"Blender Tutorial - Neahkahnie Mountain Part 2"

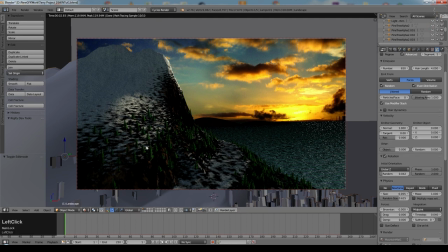(28:51)
Now one of the issues that I noticed was obviously that the trees that were closest to the camera didn't really look so good because this is really a cheat way of creating trees. They're only really useful for the distance. I'm just sneaking the size up a little bit there. But what we want is some nice high resolution trees for close up.
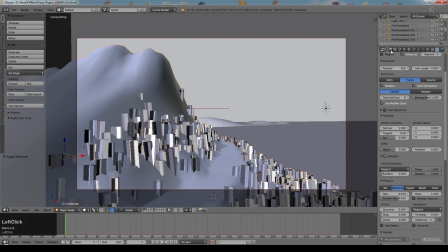(29:10)
At this point I'm going to switch to CPU render mode because otherwise I'm probably going to get crashes. So to do that I click here and go to CPU render. If you don't have that option available then your card is probably not compatible with GP render anyway.
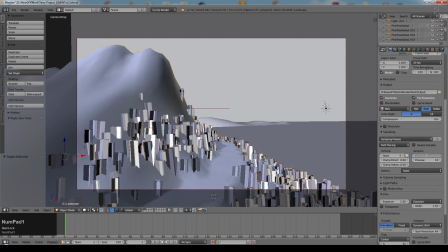(29:24)
But that just means that it's going to render more slowly. So I'm going to set the render samples to 10. So if I now go back to this layer, we've got our three trees.
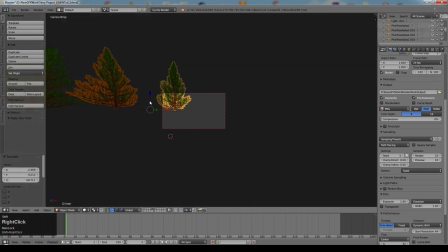(29:32)
I'm going to bring them somewhere near each other. The idea is that they're going to be relatively close to the camera.
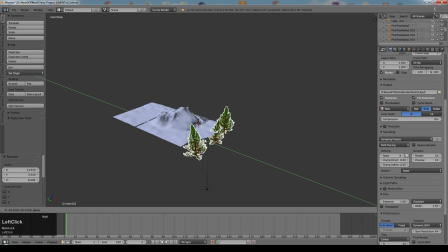(29:38)
So I'm going to leave them in the layer that they're in. But you can see they're much too big at the moment. I'm going to delete this extra sun down here because it'll cause problems.
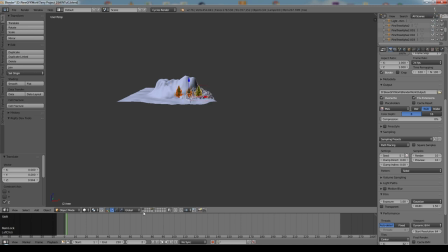(29:45)
And then we'll put them something like that. I'll bring up the layer with my camera. Just take these extra planes away.
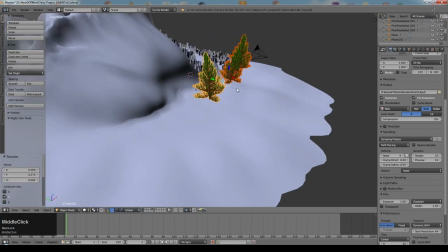(29:51)
So there's my camera. And here's my close-up trees. It doesn't really matter whether they're embedded in the ground or not. because you're not going to see that part of them.
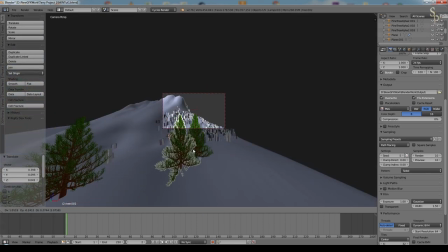(29:59)
The idea is just to give a bit of close-up fill that also helps to reinforce the
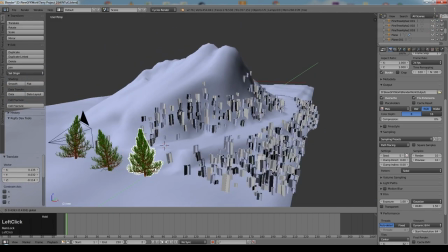(30:04)
idea that there are real trees in the scene and that they're actually all high-resolution trees when,
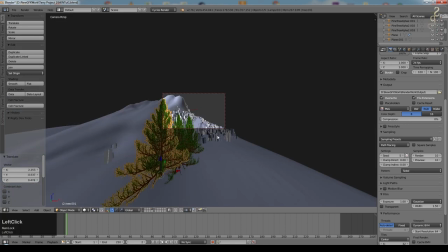(30:09)
of course, they aren't. It also helps to frame the scene a little bit.
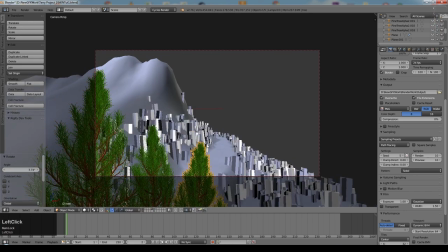(30:13)
And one of the little tricks of digital art is that there's always an element of cheating is perhaps not the right word, but understanding where detail is important and where it is less important. I'm actually going to put this tree over here.
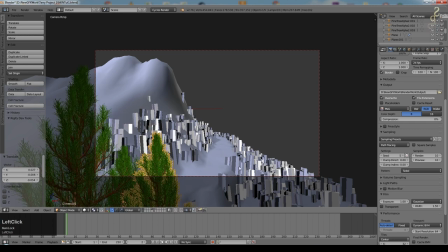(30:25)
I'm just moving around on the Y just to pull it in and out so this seems turning out very slightly differently to the other one But that's okay
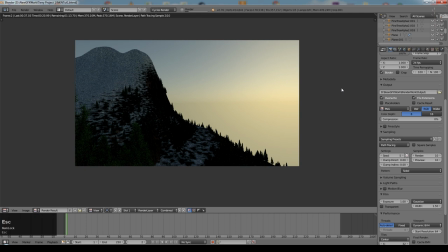(30:35)
So let's have a render of that I think we need to just make sure we're rendering with the other layers on as well Just so
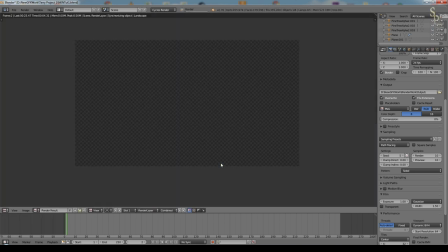(30:41)
that we can see it in context and get more light in the scene And one of the challenges with this scene is that it is quite a dark scene and dark scenes are always extra difficult to do at least in Blender and probably in other suites as well because obviously the less light
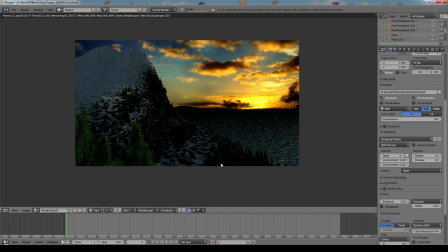(30:55)
there is the less information there is to play with. Very often what you'll do is you'll render actually a much brighter scene and then dim it down in various different ways.
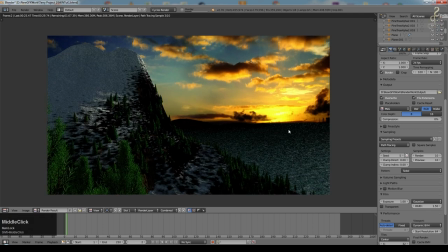(31:03)
This is as I say still quite a dark scene and what I'll typically do once this is rendered is I'll actually play with the gamma in the scene and things like that to brighten the shadows up because you can see there's a lot of dark shadows here but even so you can see
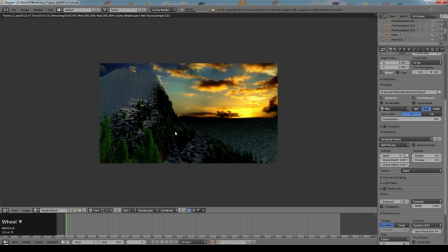(31:15)
this is beginning to work.
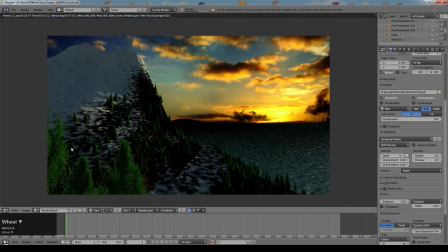(31:17)
These high resolution trees now tie into the scene and help to give that impression that all of these trees are high resolution trees which of course they aren't.
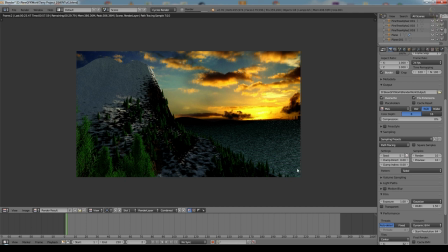(31:25)
We've got a couple of trees in the water down here but I'm not going to worry too much about those. They probably won't be visible anyway and we've got an area for the road. So I think that's gone on long enough.
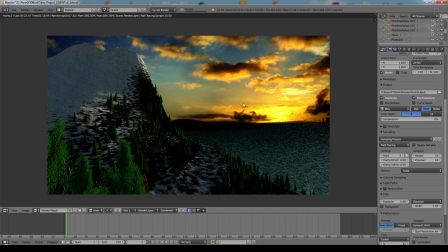(31:34)
We've got one more part of the tutorial to do and that will be quickly creating the road and a little car with some headlights which I thought was quite important to the story of the scene but also the most important part will be the volumetrics which gives that mist layer in the scene
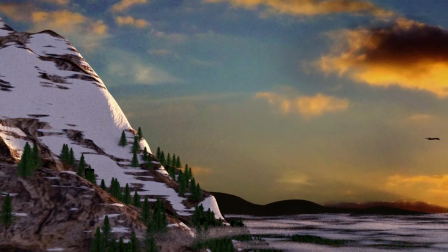(31:50)
so I hope you found that useful if you did let me know if you enjoy these tutorials don't forget to click like and subscribe and I'll see you in the next one thanks a lot